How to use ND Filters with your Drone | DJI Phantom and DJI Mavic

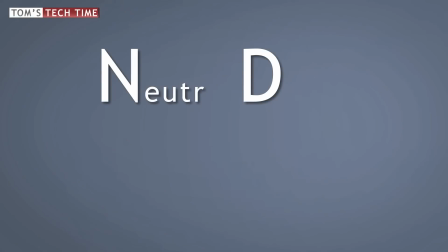ND stands for neutral density. ND filters are nothing but very clear sunglasses for our optics.
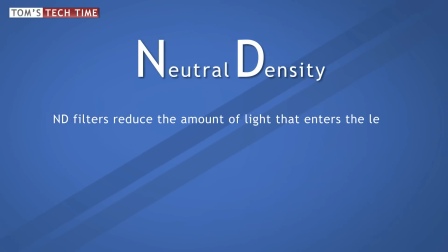Once an ND filter is installed in front of a lens it reduces the amount of light entering the lens. But why should you want to darken the image?
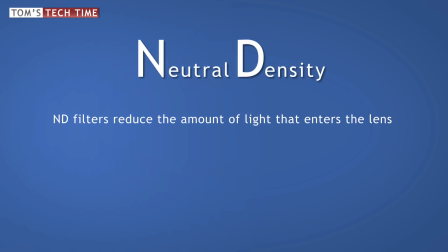If too much light enters the lens the camera darkens the image by raising the shutter speed. This will make the lighting look balanced again,
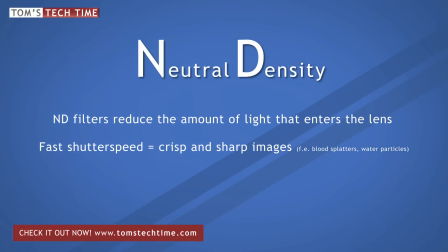but the higher the shutter speed the more crispy and stuttering the moving objects will look like. just think of blood splatters and water
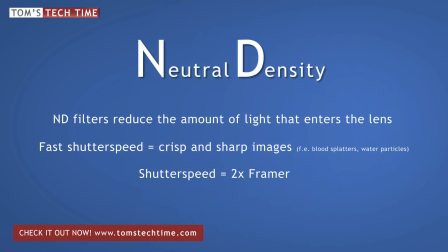particle close-ups the shutter speed should be twice the frame rate 24 frames per second make a shutter speed of 48 then
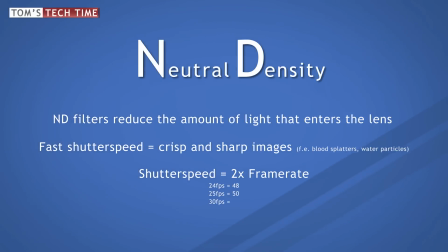25 frames per second make a shutter speed of 50 and 30 frames per second make a shutter speed of 60 let's
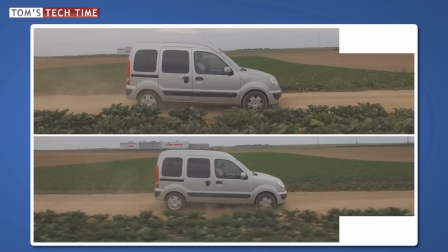do a side-by-side comparison what clip do you think looks more professional more cinematic yes
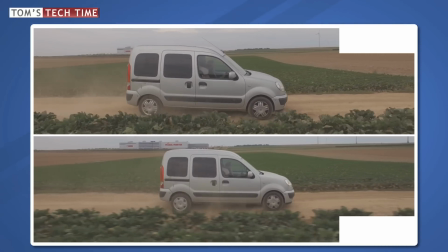you are right the one at the bottom looks definitely more cinematic correct the upper clip was shot in auto mode without an ND filter.
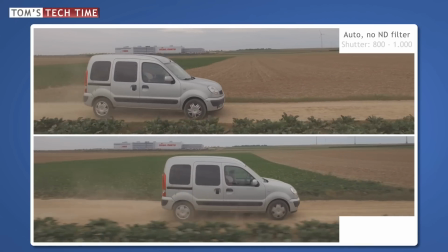The shutter speed was always between 800 and 1000.
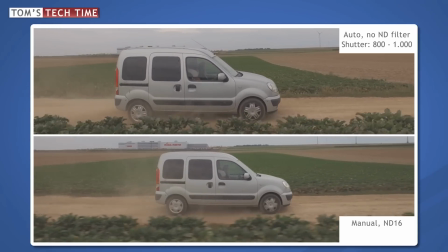The clip at the bottom was shot with an ND16 filter screwed onto the lens and the shutter speed was manually set to 60.
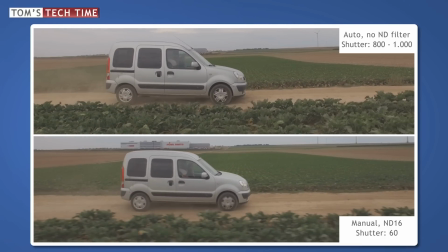The actual difference gets easily visible if we pause the video. The upper image looks crisp and clear and like a perfect photo, but film is different. We talk of motion and we want to see and feel that motion. The picture at the bottom has a way larger amount of motion blur.
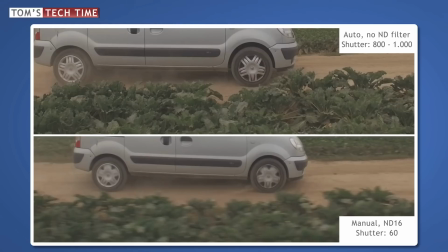Let's zoom into the images. Notice the crisp and sharp plants and the super clear wheel rim at the upper image. And now compared with the blurred plants and the blurred wheel rim at the bottom image. And if we now resume the clip, we see that the clip at the bottom feels way faster. It feels like motion. Now what filters do I finally recommend? With the GoPros I was pretty happy with the Snake River prototyping filters.
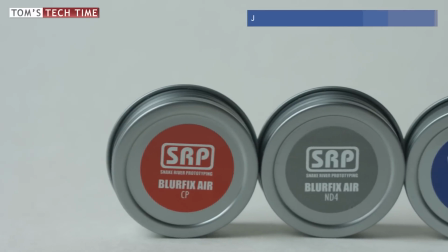But honestly I was always a little afraid because of the extra weight a slip over filter adds to the gimbal. so why not simply going with some
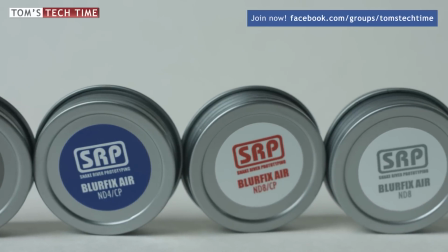gel filters being honest i have had pretty bad experiences with gel filters already and wouldn't want to use them again my clear winner and hint on
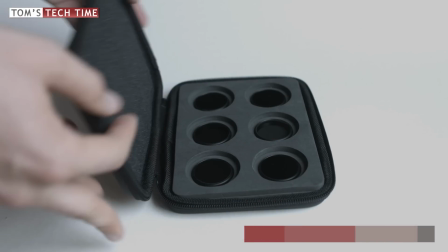fandom 3 filters is the filter set made by polar pro first off they do their job they darken the image they add no weird colors or
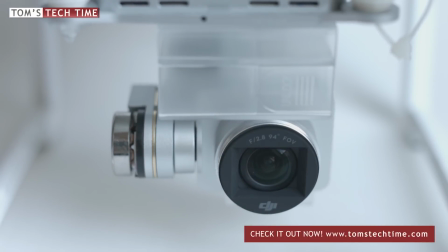fragments and next to that they are screw-on filters which means that you have to remove the uv filter that is screwed onto the fandom 3's lens
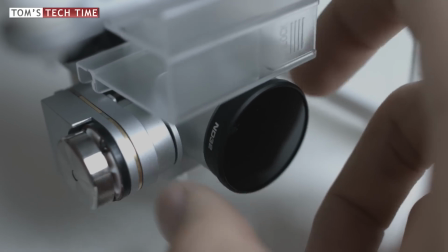and then attach the nd filter filter. First off, you add about 2 grams of weight only and secondly, you take away one optical layer.
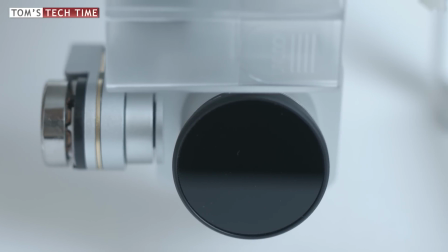And of course, the image is more clear if you're only filming through one filter and not through the UV filter plus a slip over ND filter for example.
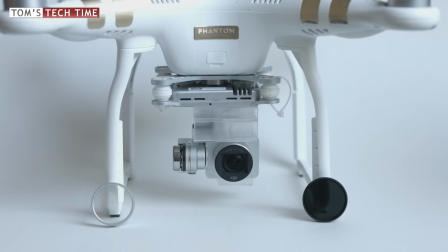The product link by the way can be found on tomstectime.com slash gadgets. Please return the help and leave your PayPal donation so I can keep up the work.
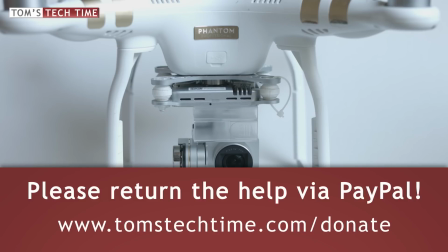Check out tomstectime.com slash donate on that purpose and leave a feedback on how you like the filters and share your aerial moments with
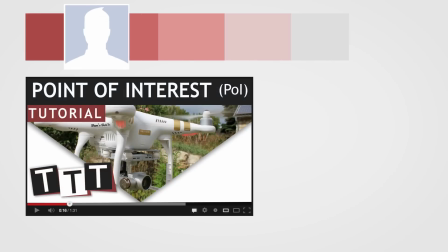the community facebook.com slash groups slash tom's tech time thanks for watching this was tom from tdd tom's tech times stay tuned and fly safe